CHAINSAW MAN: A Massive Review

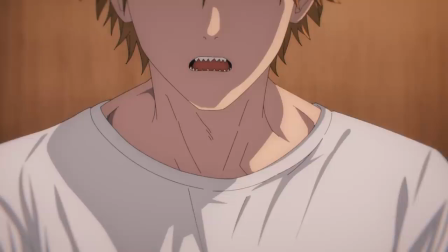24:38 The sound design is uninspired and empty. The expression on Denji's face says it all, this isn't what he expected.
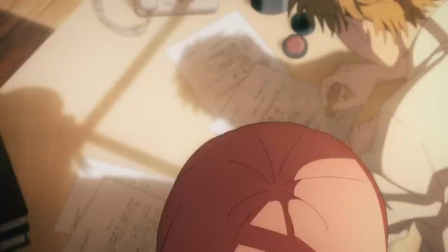24:46 And the reason I would have liked for these scenes to have followed each other would be to emphasize their intentional contrast.
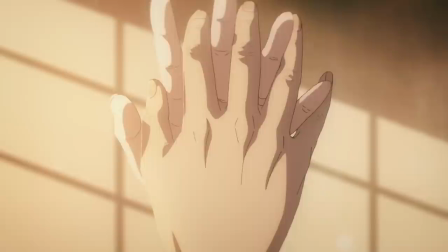24:52 When we switch scenes to Machima's meeting with Denji at the top of the following episode, the muted direction from power scene is flipped on its head once Makima turns up the heat.
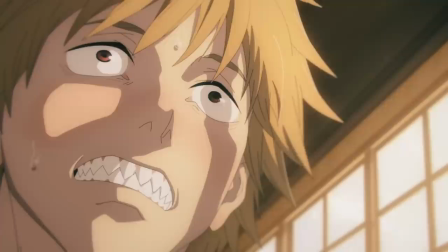25:01 The fuzzy, shaky camera point of view with soft edged lighting, it's a wonderful touch to add a sense of intimacy to the occasion.
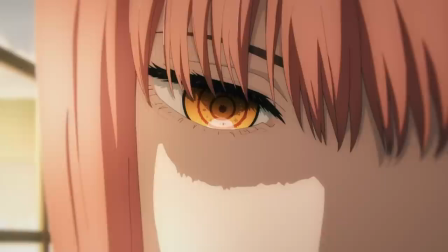25:08 Suddenly, we can observe the dust floating in the air, like this moment in time is significant and we need to breathe it all in.
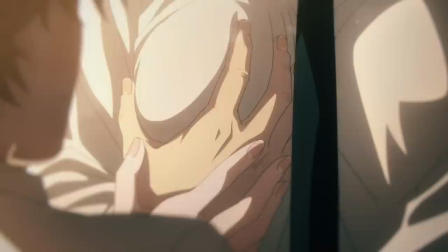25:15 The music itself serves to enhance the illusion of what's going on also.
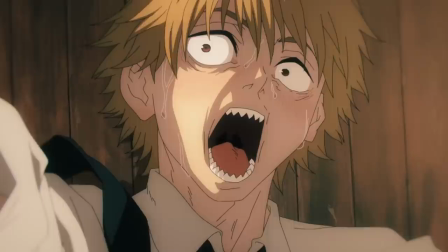25:19 If you're wearing headphones, the notes float from one ear to the other independent of each other in a certain rhythm.
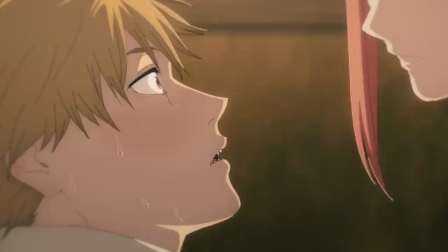25:26 Almost like we are in this moment with Denji and our senses have been dulled or compromised.
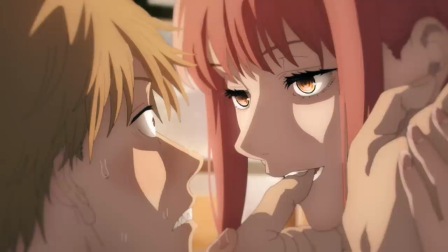25:31 It feels almost dreamlike again, however this time in a way that we've not yet seen so intense.
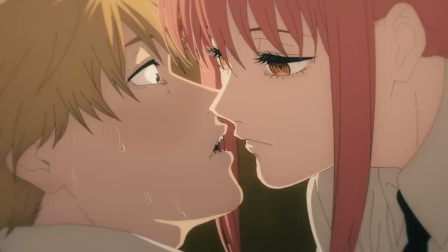25:37 Amplified by the outstanding voice work from Makima's voice actor,
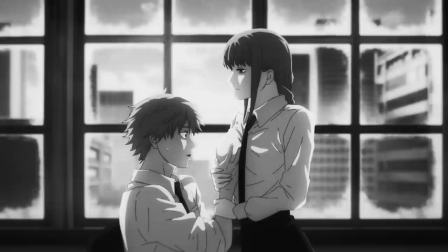25:41 her matter-of-fact way of speaking slowly and seductively crawls to a whisper, until the music and her voice stops and gives way to the grobe. Depicted during a short dolly zoom to further give way to that moment itself,
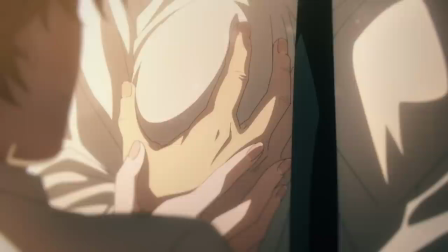25:54 we exist in this moment for a brief interlude with the only audio noticeable coming from Denji's hand on her fabric.
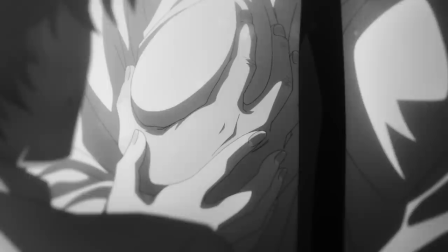26:01 Almost like nothing else in the world exists in this moment.
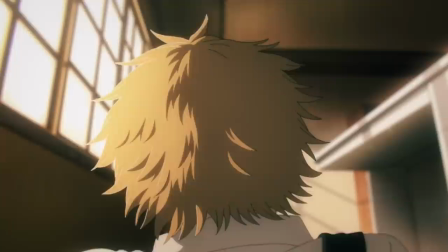26:05 It's a great scene that plays to the strengths of the medium and as we eventually leave this moment and retreat back to normality,
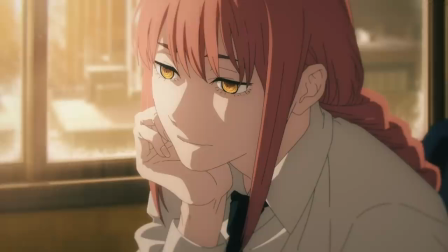26:12 the audio from the clock and eventually the ambient noise of the office returns to the scene.
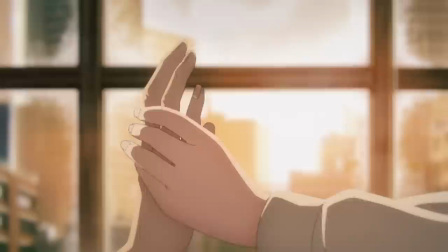26:17 In addition to that, a nice visual metaphor that wasn't apparent in the manga between Power and Machima's scenes was the use
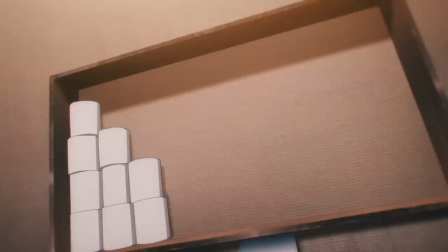26:23 of real and artificial light to emphasize the difference between the two experiences.
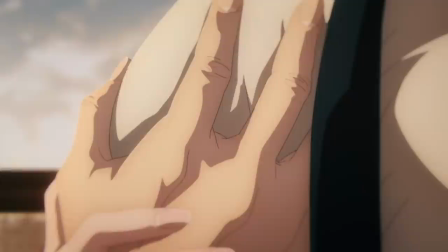26:28 Power's offering was held under harsh artificial bathroom light to perhaps emphasize how cold and artificial this encounter was,
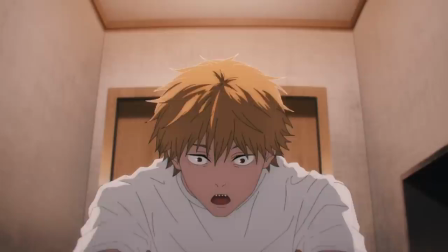26:35 while Machima's was lit with the warm hues of the setting sun. And most importantly, there's a change in physical level that reflects that emotional reality.
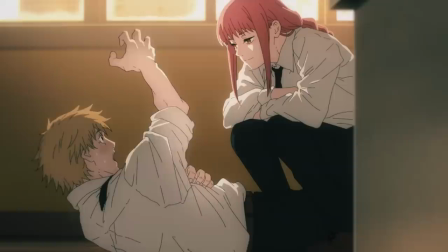26:44 Where Denji stood above power during their scene, in Makima's, it's the exact opposite.
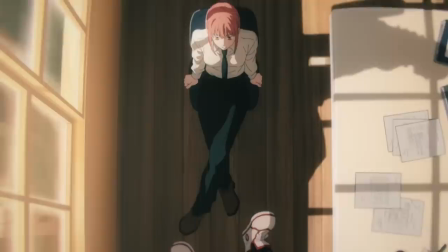26:50 She looms over his shoulder, standing next to him at first while he sits, and when he falls to the floor,
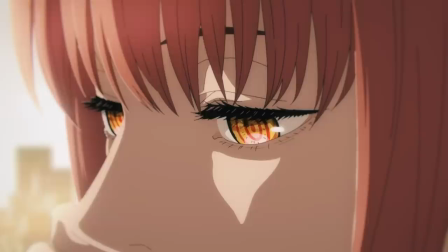26:56 this divide in how they perceive each other is embellished and emphasized. Makima is powerful and in control.
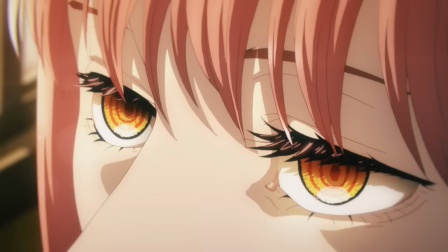27:04 Treating Denji like a dog she's training, and just like with any new puppy, you reward good behavior with treats.
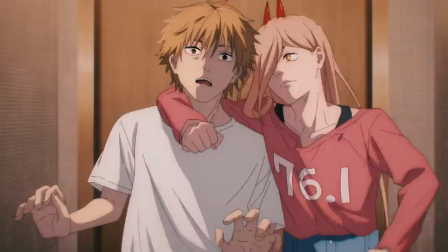27:11 That way, They understand who the master truly is. In response to this interaction with power, it was honest and platonic.
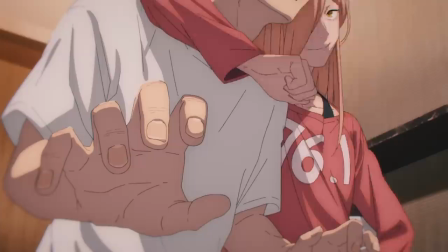27:19 Through their combined journey in this arc, they form a much more tangible and mutually beneficial relationship.
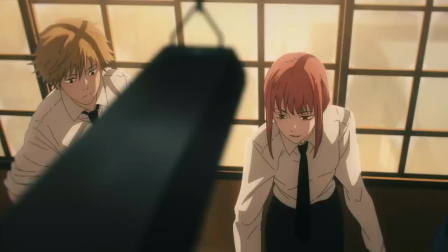27:25 With Machimas, she further manipulates Denji into accepting a tremendously dangerous mission.
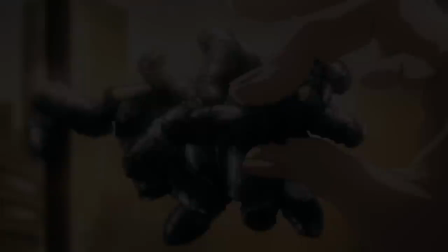27:31 To find and apprehend a villain that's eluded her and her agency for years.
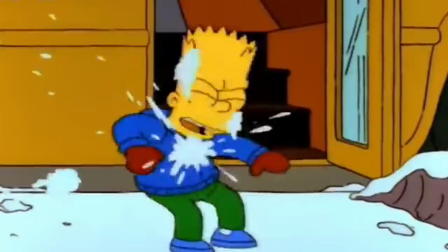27:36 The Gun Devil. Ladies and gentlemen, this is our main narrative throughline.
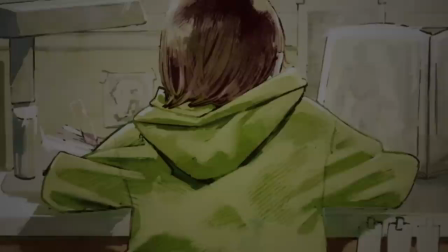27:42 The Eternity Devil. Before I talk about the story itself, I want to talk firstly about something I read in preparation for this review.
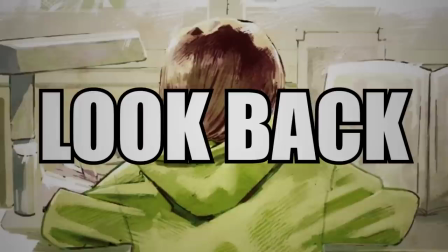27:50 A one-shot manga entitled Look Back, released in 2021 by Tatsuki Fujimoto himself.
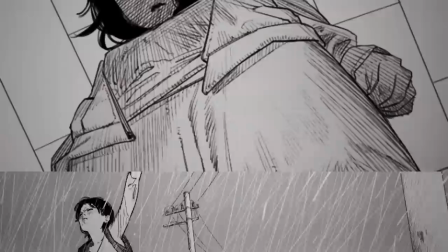27:56 And within this, it drew my attention to something Fujimoto does tremendously well.
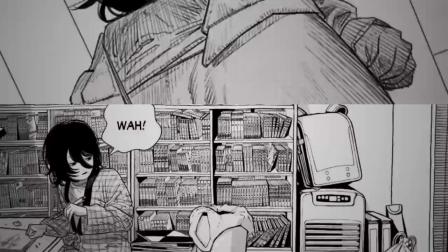28:00 Something I noticed in that one shot, and in this very arc numerous times.
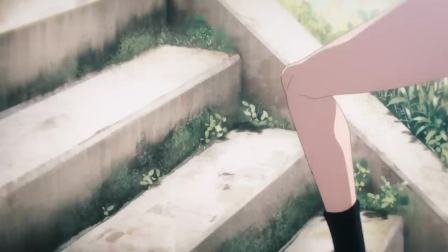28:05 That being a shocking and sudden twist of events.
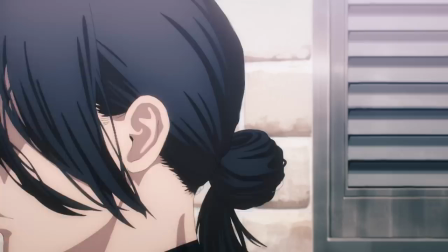28:09 Sometimes in storytelling, there's an indication that something big will happen soon, where the author alludes to something approaching on the horizon subtly or explicitly.
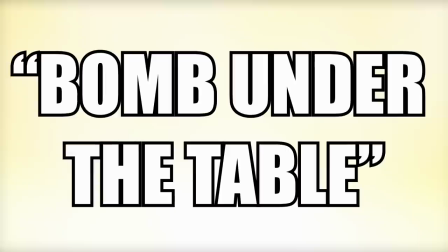28:17 In any case, this can be compared to Hitchcock's famous bomb under the table narrative technique,
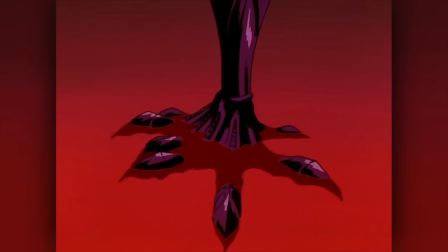28:22 where one to varying degrees lets the readers know there's a metaphorical bomb under the table, turning a given scene into a great mechanism for building tension.
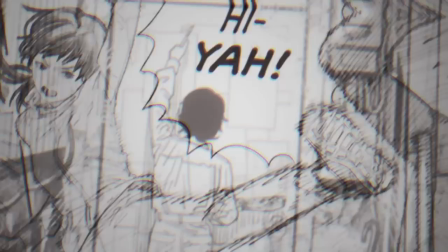28:30 However, as it happens, Fujimoto forgoes such warnings in favor of something that will completely take you by surprise.
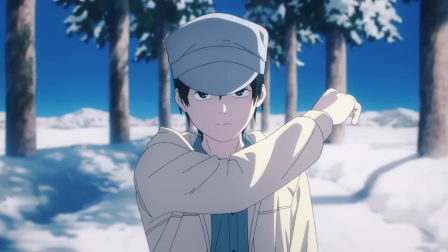28:37 In this arc, Fujimoto begins to show us a flashback of a family. It's filled with enough detail and its very own narrative to allow it to stand on its own two feet.
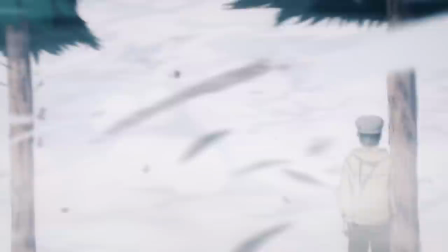28:45 We follow the story eagerly awaiting a resolution that's being built up to and then
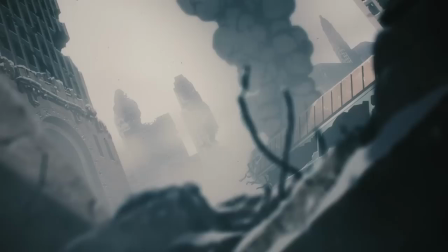28:52 we're reminded that this was a story detailing the gun devil's origin.
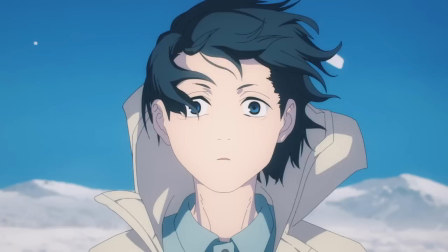28:57 Impressing unto us in a much more visceral fashion just how sudden and devastating this disaster was.
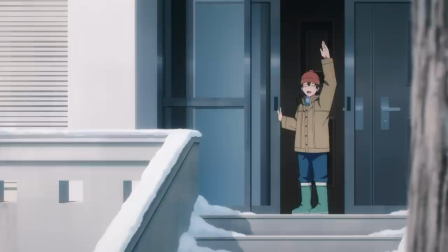29:03 And I think what I love about this technique is that it's so versatile. Fujimoto uses this very technique in look back to create a powerful sense of loss and emotional outburst.
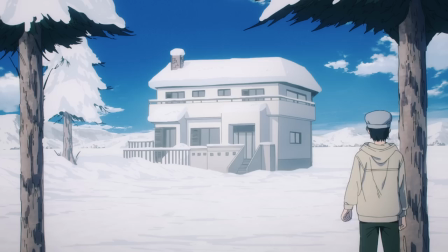29:12 Right here in this arc, he uses it to impress upon us the severity of the occasion. However, right now we have one goal.
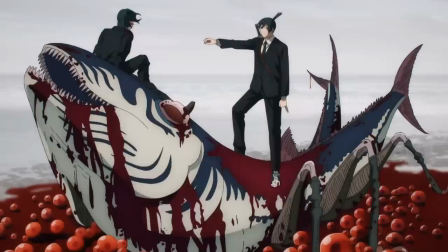29:19 Find the gun devil. And they have a means to do so too.
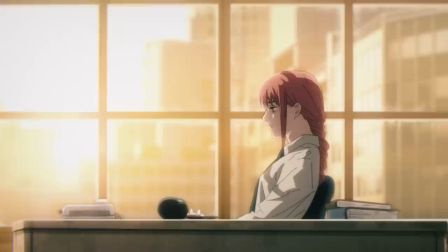29:23 Following the attacks that took place, wiping out millions of people across the world on behalf of the gun devil, certain parts of the gun devil have been found in different bodies of different devils.
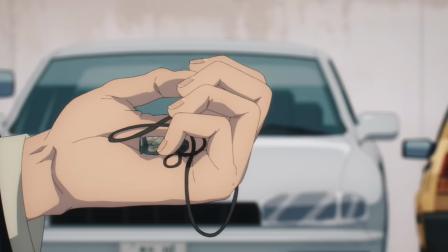29:32 And once enough parts are gathered, they start to be drawn to the gun devil itself.
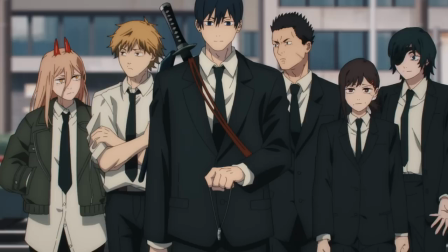29:35 Simple, effective, and within that framework, there's tons of flexibility so how does fujimoto proceed by setting up a narrative technique i adore in long-running tv shows
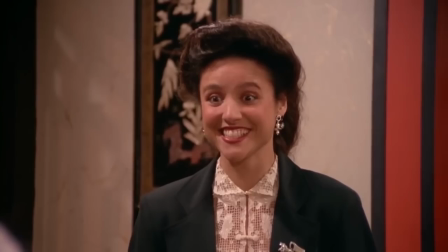29:44 and movies the bottle episode in these situations the director or in this case author takes the established cast and places them into a finite space for
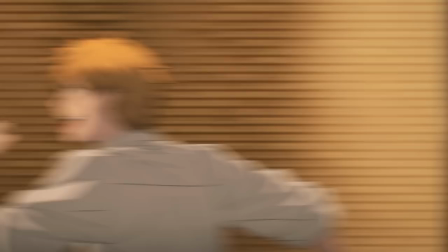29:52 the majority or the entire duration of the story i love this because we no longer need context clues or establishing shots instead we can focus on continuous
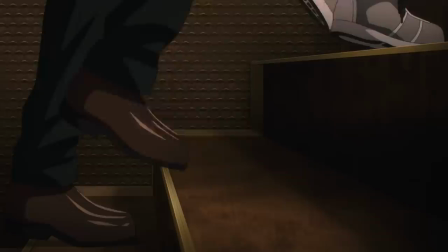30:01 scenes filled with opportunities for interesting character retrospectives and in the case of chainsaw man gags this was the section i was most interested in to see
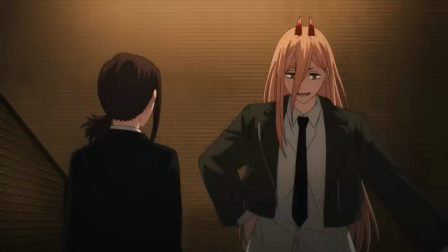30:10 how they'd adapted within a manga the familiar in box setting of a series of rooms and doors can be striking and lend well to the
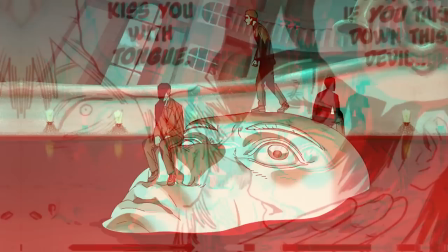30:17 medium at hand there's a tremendous amount of perspective on offer there but in animation you need to oftentimes use different techniques specific to the medium to not look
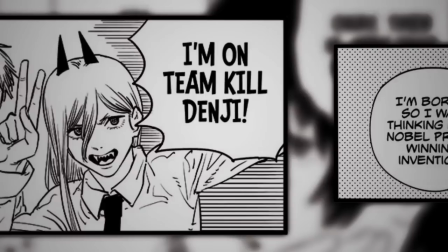30:25 super boring furthermore with his approach fujimoto leaned heavily on the strengths of the manga medium itself to help communicate his jokes i I mean,
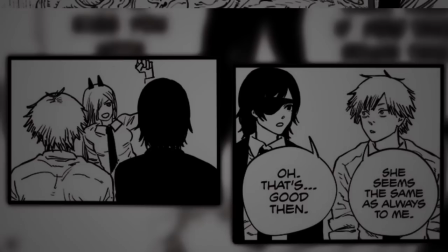30:33 some of these gags or sequences look as though they're straight out of a comic strip in some instances.
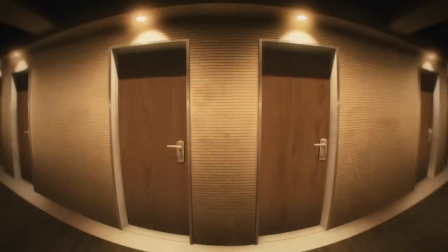30:38 This is, of course, to the strength of the manga. As someone that studies film and art for a living, the concept of a bottle episode has always fascinated me with how,
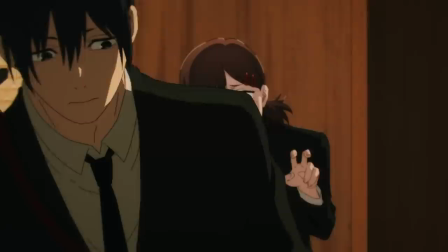30:46 when done well, they can be massively engaging, offering up tons of tension as a result.
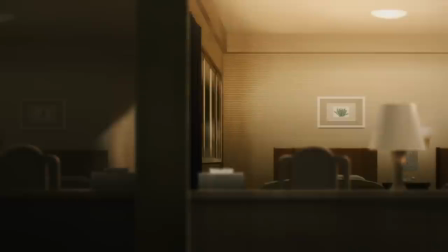30:51 And while I don't think this adaptation did anything incorrect or super wrong, I do think the anime struggled to compensate for that loss of strength otherwise seen in the manga.
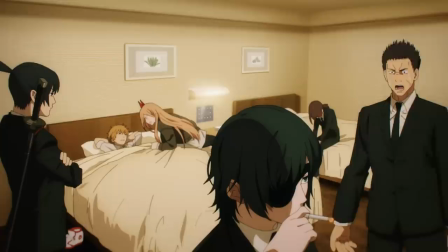31:00 In animation, as I pointed out numerous times in this review, color is a massive strength it has however this entire episode is bathed in these flat yellow
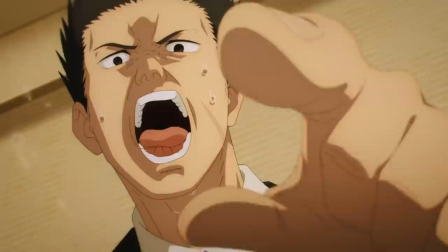31:08 tones these can of course be evocative of different films or horror stories in the genre but with all the time we spend here it only ends
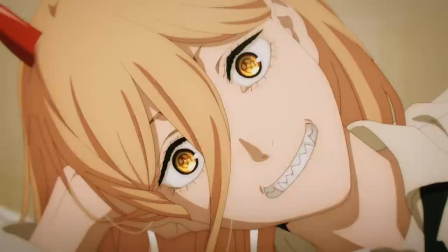31:17 up feeling more and more one note than the comparatively colorless manga somehow to me this isn't of course to suggest that this
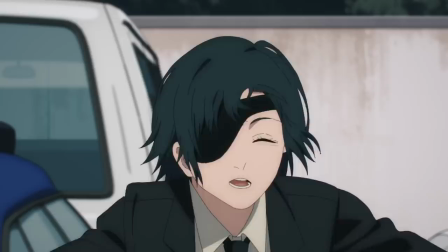31:24 didn't offer anything noteworthy or great to enjoy following the trail of the gun devil denji aki power and three new characters,
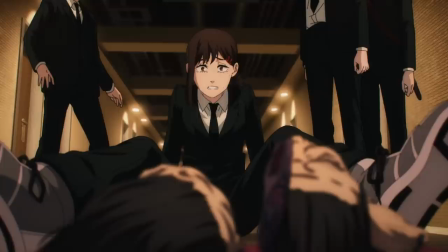31:31 Himeno, Kobanai, and Arai, following the slaughter of a single weird-looking devil in the building, find themselves trapped on the 8th floor.
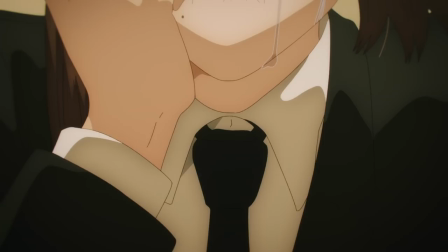31:38 They can't go up or down the stairs, they can't go through the ceilings, and the windows all lead back to the 8th floor.
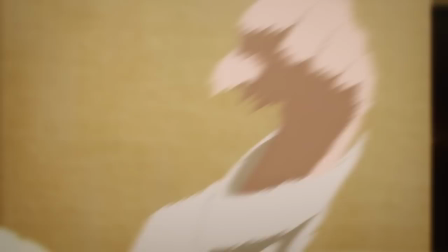31:45 It's like they're stuck in their own little parallel universe or wormhole dimension. I love this.
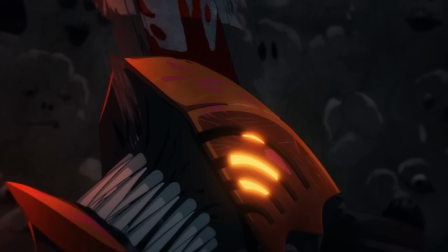31:50 This is the third arc of this series, and while each arc ends with a big battle between chainsaw man denji and insert monster here each encounter
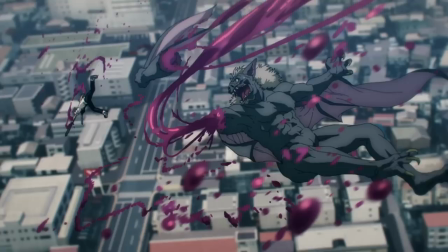31:58 feels so very different from each other the first one in the introductory arc facilitates our introduction to the world and its rules the second one with the
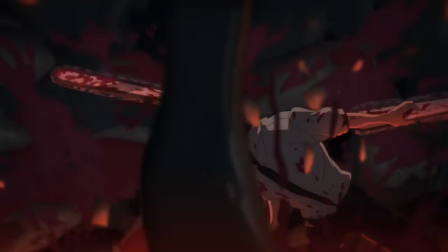32:07 bat devil served to introduce us to different characters and this one very much shows us how the chainsaw devil powers work in greater detail all the while
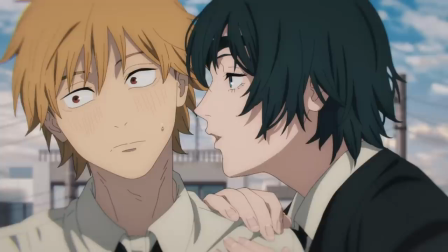32:14 allowing us to form much more deeper connections to the likes of aki whose backstory we see himeno who provides the mistakes for Denji in this arc
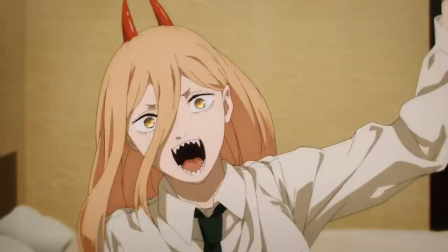32:22 with a kiss to motivate him or Power who provided me with more belly laughs than any other manga I've read in the past.
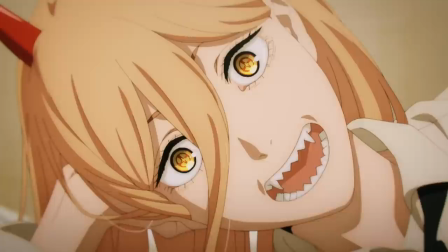32:28 Power's now famous plan to become Prime Minister never misses its mark for me.
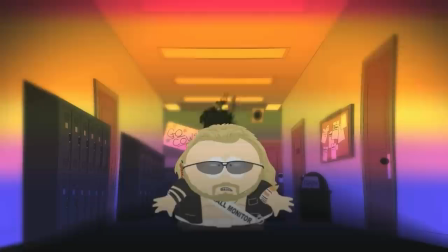32:33 It's the right level of absurdist humor meeting dire circumstances that tickle me in a way only Power and well Cartman can muster.
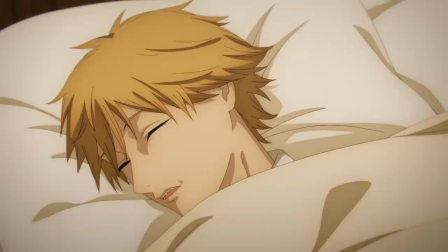32:43 Denji falling asleep in the bed was a gag that I loved in the manga and thought translated over to the anime really well.